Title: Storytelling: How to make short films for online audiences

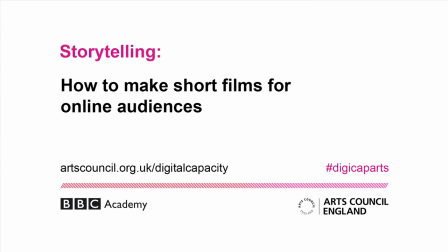Hello, my name's Colin Savage from the BBC Academy, and in my time at the BBC, I've produced, directed, series produced or exec produced over 500 short films.
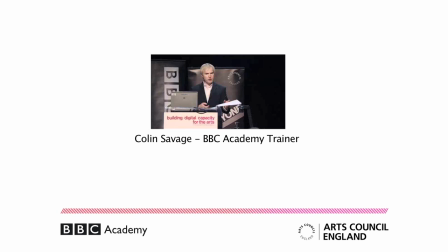So I'm hoping in the next 15 minutes or so, I can give you some really good hints and tips that will help you bring a story to life.
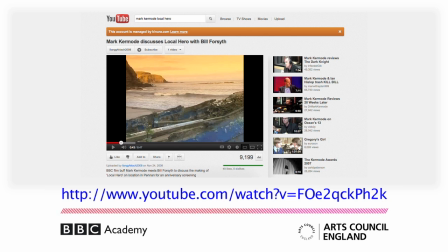Before we start, spend some time watching the film we're going to talk about on YouTube. It's a short film from The Culture Show with Mark Kermode meeting Bill Forsyth, and it's about 8 minutes long. And that's the film we're going to talk about. So have a look at that first, then come back here and we'll go through it together.
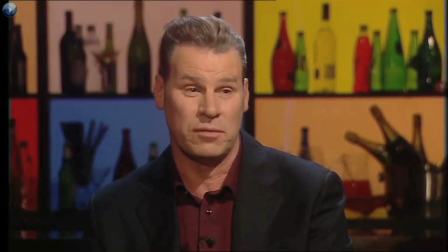Well, you know, one of my favourite movies of all time is Local Hero, the Bill Forsyth movie, which I absolutely love.
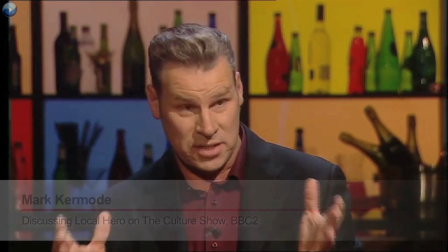I've seen it hundreds of times. And I had this idea to take Bill Forsyth, the director of it, back to Pennon, where it was first filmed.
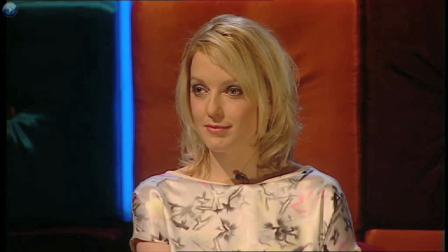And it's the 25th anniversary of the movie, and I love the score, and I love everything about the film.
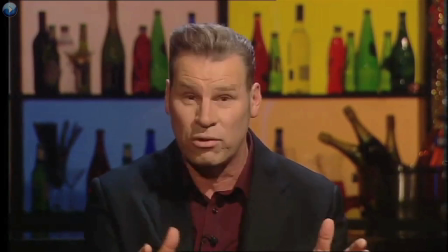And finally, Bill Forsyth agreed to go and do it. And I thought that we were going to be reuniting the film's director, Bill Forsyth, with the village where he shot the movie.
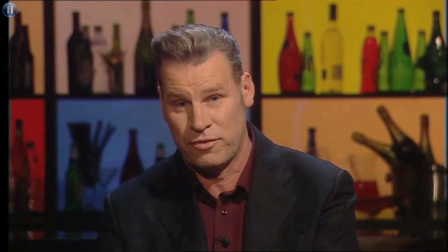It turned out we were reuniting Bill with the film itself.
The first thing to think about: what is the question I would like to answer in my film?
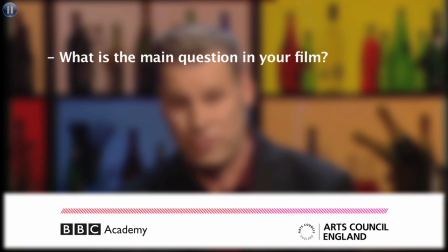Here, Mark Kermode has set up the question, how will Bill and the film be reunited? The expectation is that by the end of the film, we will know the answer. Here, there's a cue from the television studio setting up the film. But how are you going to cue up your film on your website?
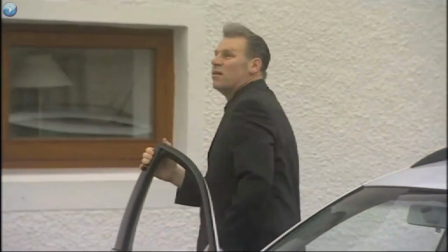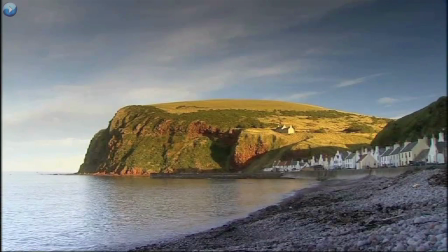This is a beautiful wide shot, but it's more than that.
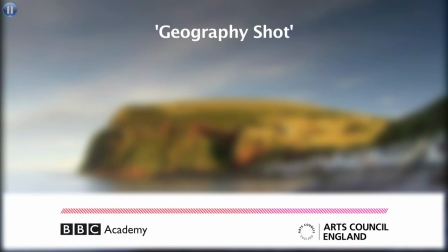We call this a geography shot because it places us immediately in Scotland on the beach in a quaint little village. The power of pictures is that they can deliver feelings, memories, smells within milliseconds.
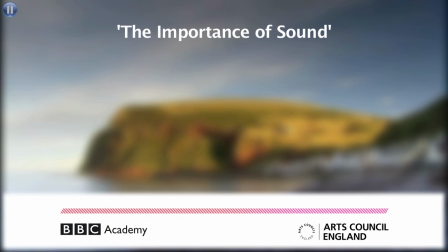My next point is sound and how important it is. The seagulls tell us so much more about the smell of the place without us even knowing. Always remember to shoot with sound. There's no such thing as a mute shot, and you won't be able to replace it in the edit.
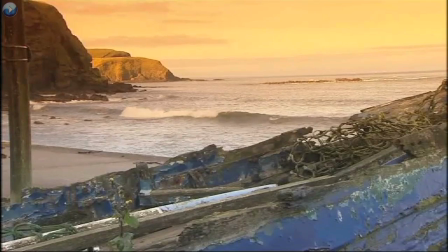This is Pennon, the birthplace of Local Hero, which was filmed here 25 years ago.
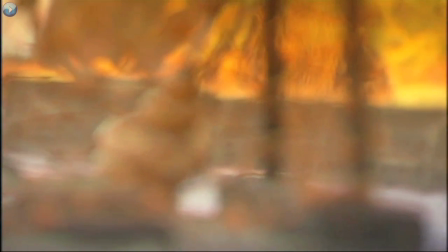It's one of my favourite films of all time. I must have seen it 100 times.
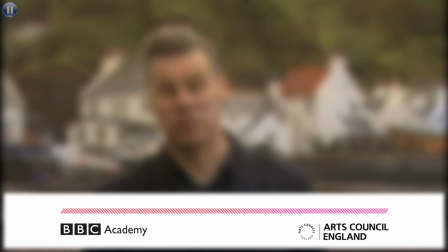So here's Mark Kermode. And one of the things I'd like to ask you is, what is the role of the reporter? Often we get bland reporters who don't add anything to the story. So be really clear what role your reporter is taking on.
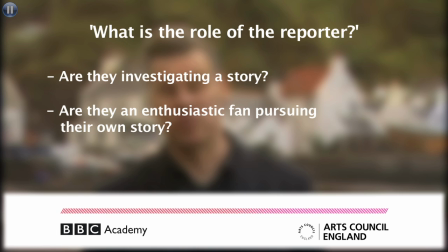Is he detective on a trail? Or is she an enthusiastic fan finding out more about a hero?
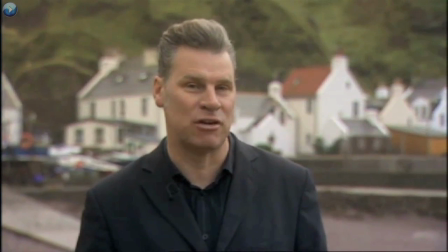It's written and directed by Bill Forsyth, who is famously camera shy.
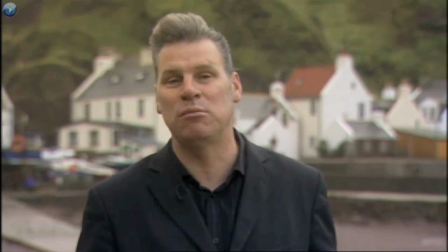But he's agreed to come here and meet me to talk about the film right here in Pennon,
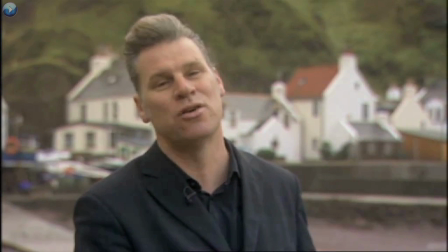which has barely changed since Local Hero was shot here almost a quarter of a century ago.
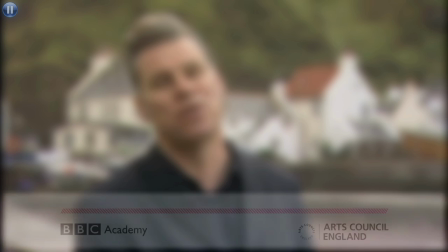He's agreed to come and meet me right here.
Now we get to real television.
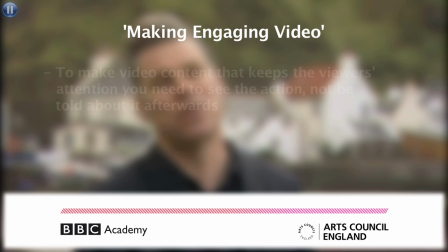Television happens in front of your eyes. The camera should be there when the exam result envelope is opened or when the baby is born. So here we are with Mark Kermode as Bill Forsyth goes back for the first time.
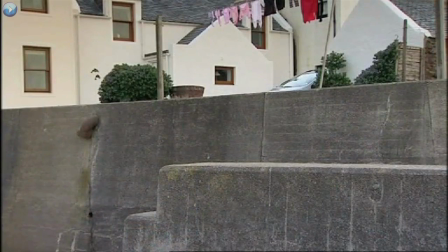And we're going to see it all. This is just so strange. For like 25 years, I've dreamed of coming to this village, but now...
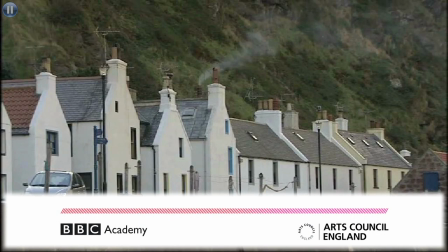Look at the beautifully framed shots of the village, with smoke coming out of the chimney.
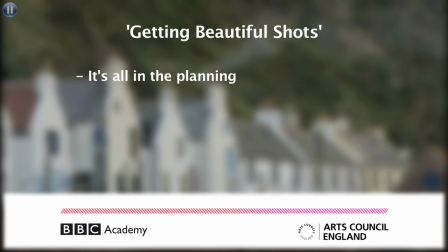I'm going to say that word again, planning, or being selective, because making films is about making choices. Not filming everything, being really choosy about what you shoot and how.
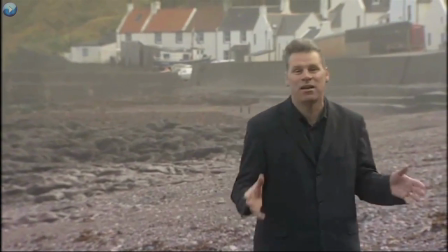Actually being here in Pennon, it's like being in Local Hero, but in 3D IMAX.
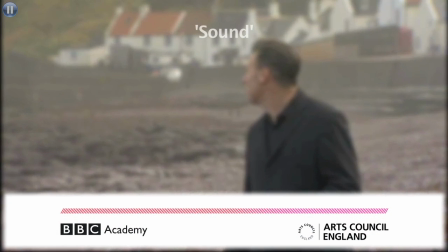For me, the best thing about the piece to camera here with Mark is the crunching of his feet.
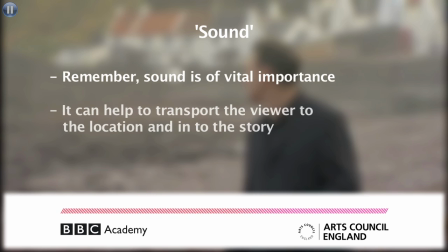I really feel I'm there with him. Many people ask if you should move the camera or have the presenter walk in a piece to camera to make it more interesting.
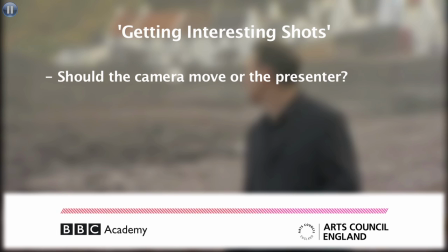The answer was given to us by Fred Astaire, who said, either the camera will dance or I will. A brilliantly simple guide to directing. Whenever you introduce a character in a film, it's always important to film a setup shot so you can script into them.
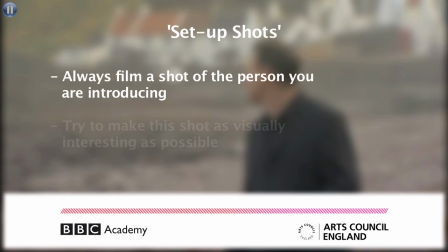But always think that each shot should add to your story.
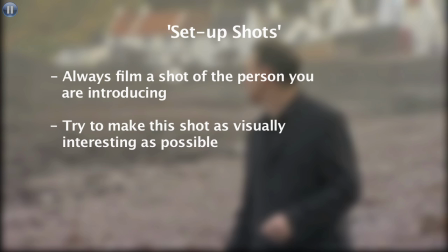So here we see more of the beautiful beach, rather than some awful news setup of coming in or going out of a building.
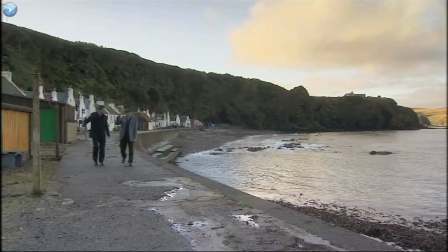Meeting him here is a truly magical experience. Drop into it, and then the kind of magic takes over.
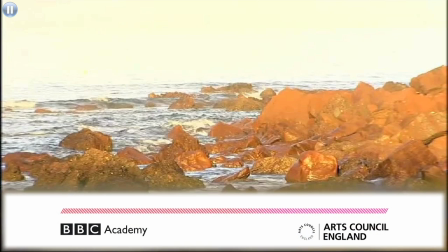And while I'm on the subject, backgrounds are incredibly important.
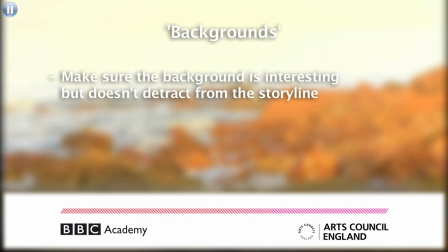So always think once, think background, to check that it adds a layer to your story and doesn't detract. And that's not just plants growing out of people's heads, it's sounds or distracting action which takes your eye away from the subject.
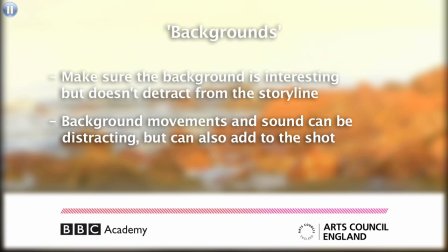As we noted with Fred Astaire, the eye loves movement, and if something moves in the background, your eye will follow it. The shot of the sea is really important because of the sound. Remember to film and record actuality sound breaks for your films.
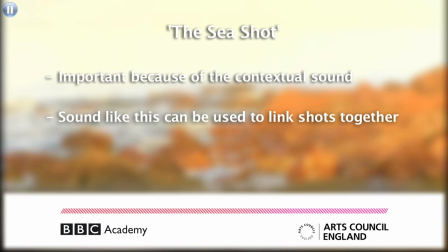Because without sound edits, doors closing, waves lapping, the film will become very blocky. Commentary, then interview, then commentary, then interview. Your eyes and ears need a break.
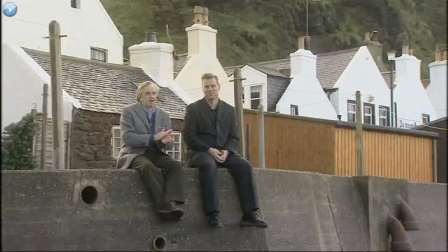Oh yeah, do you want to do the clap for sync? Okay. First time in a long time. Double camera clap.
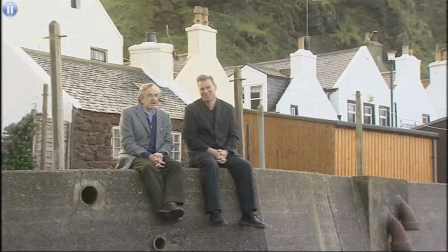I can go home now.
Why is Bill Forsyth great?
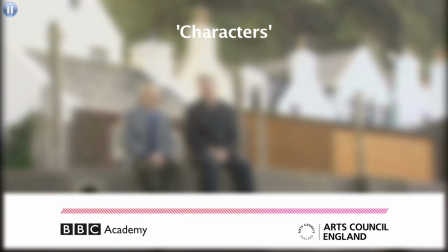Because he's a great character. He's really excited to be there, he's charming, he's human. Television is most about characters. You would be better getting one good character on screen than 3 dull.
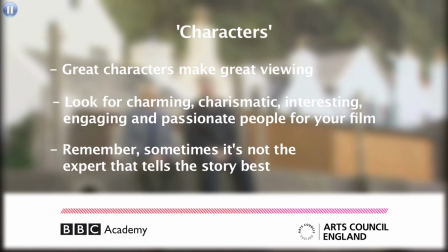So think before you shoot, is the head of archive really the best person to have on screen, even though she's the expert? Maybe the box office manager, a great character, might be more engaging and tell your story better. Now, I know it's going to be hard and difficult to tell the boss this, but really, it's worth it.
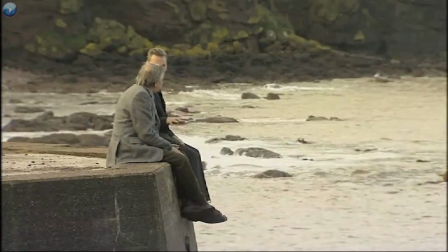So, Bill, here you are, back in Penn, and you haven't been here in over 25 years, Yeah, right?
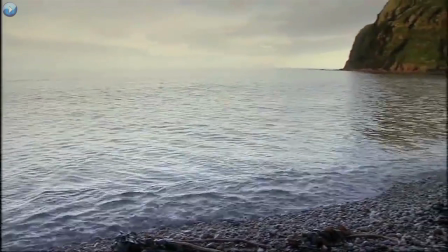26 years. It was the spring of '82 that we shot here. We had to find a location for the village before the weekend, and this was Friday.
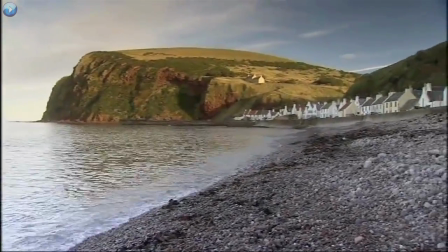It was about 2 o'clock. They more or less said, look, if you don't pick this place, then the schedule's out of whack.
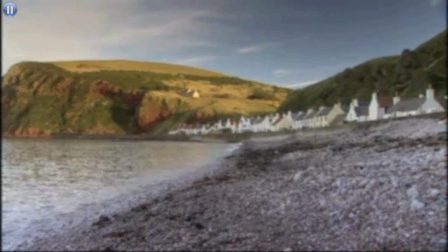You haven't been here in over 25 years.
I call this an agif.
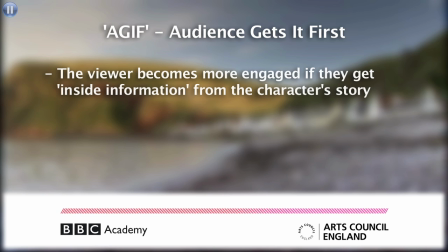The audience gets it first. To make exciting television that bowls along, you need the person at home to be playing along with the film. They should be thinking, I wonder why Bill is going to be reunited with the film.
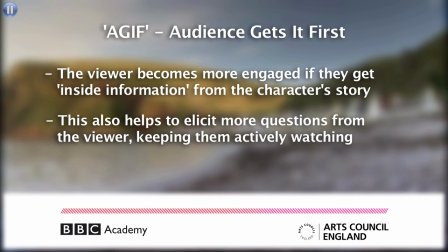Hasn't been back for 25 years. You know what? He's probably not sat down and watched his own film in all that time. It's important that you tease the audience along by feeding in extra information or setting up new questions in their heads,
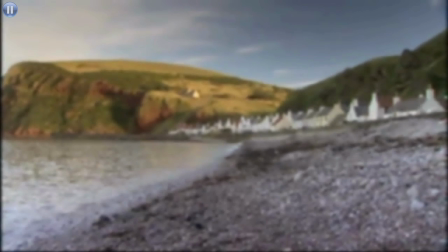so they're constantly thinking ahead of where you are.
There was no way that I could say no, basically.
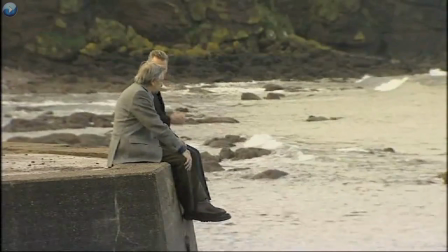So, unfortunately, it was magic and it worked.
Bill's answer is great because he's telling us a secret.
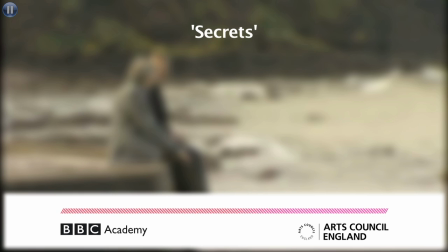We should always feel like we're learning little gems along the way which form into a brilliant string of pearls.
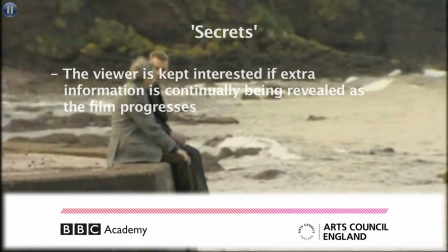Secrets, secrets, secrets. It's what it's all about. So, the telephone box.
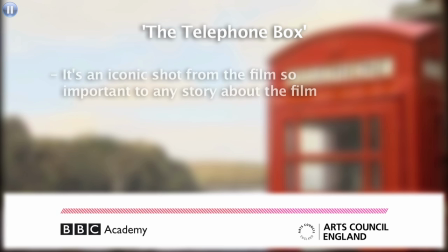You can't make a film about Local Hero without the telephone box, and it's the perfect example of the one picture that sums up a story. What's the one picture that sums up your story before you start filming? Make sure you get it.
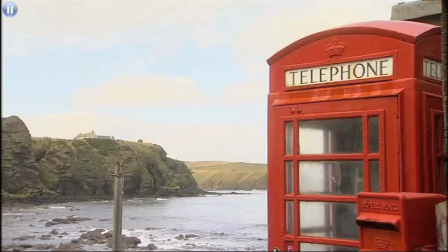The best one picture I've ever seen was in a film about women being accepted into an all-male gentlemen's club. They shot some lipstick on the edge of a pint glass. Brilliant.
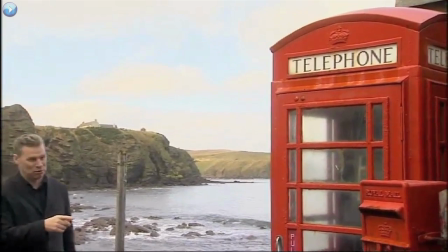Here is the now famous phone box, which in the film he calls from a phone box.
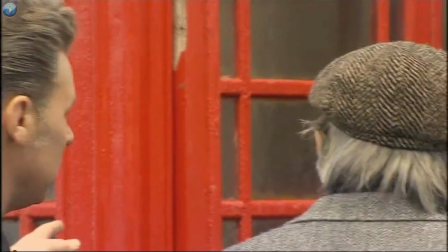Wow. But the thing that's obvious about this telephone box is It's in the wrong place. it's in the wrong place. Yeah, no.
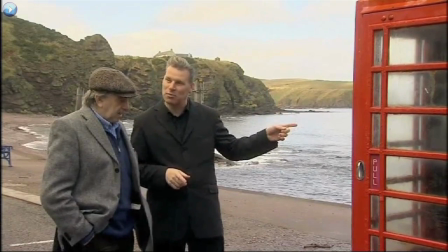Explain to me why it's in the wrong place.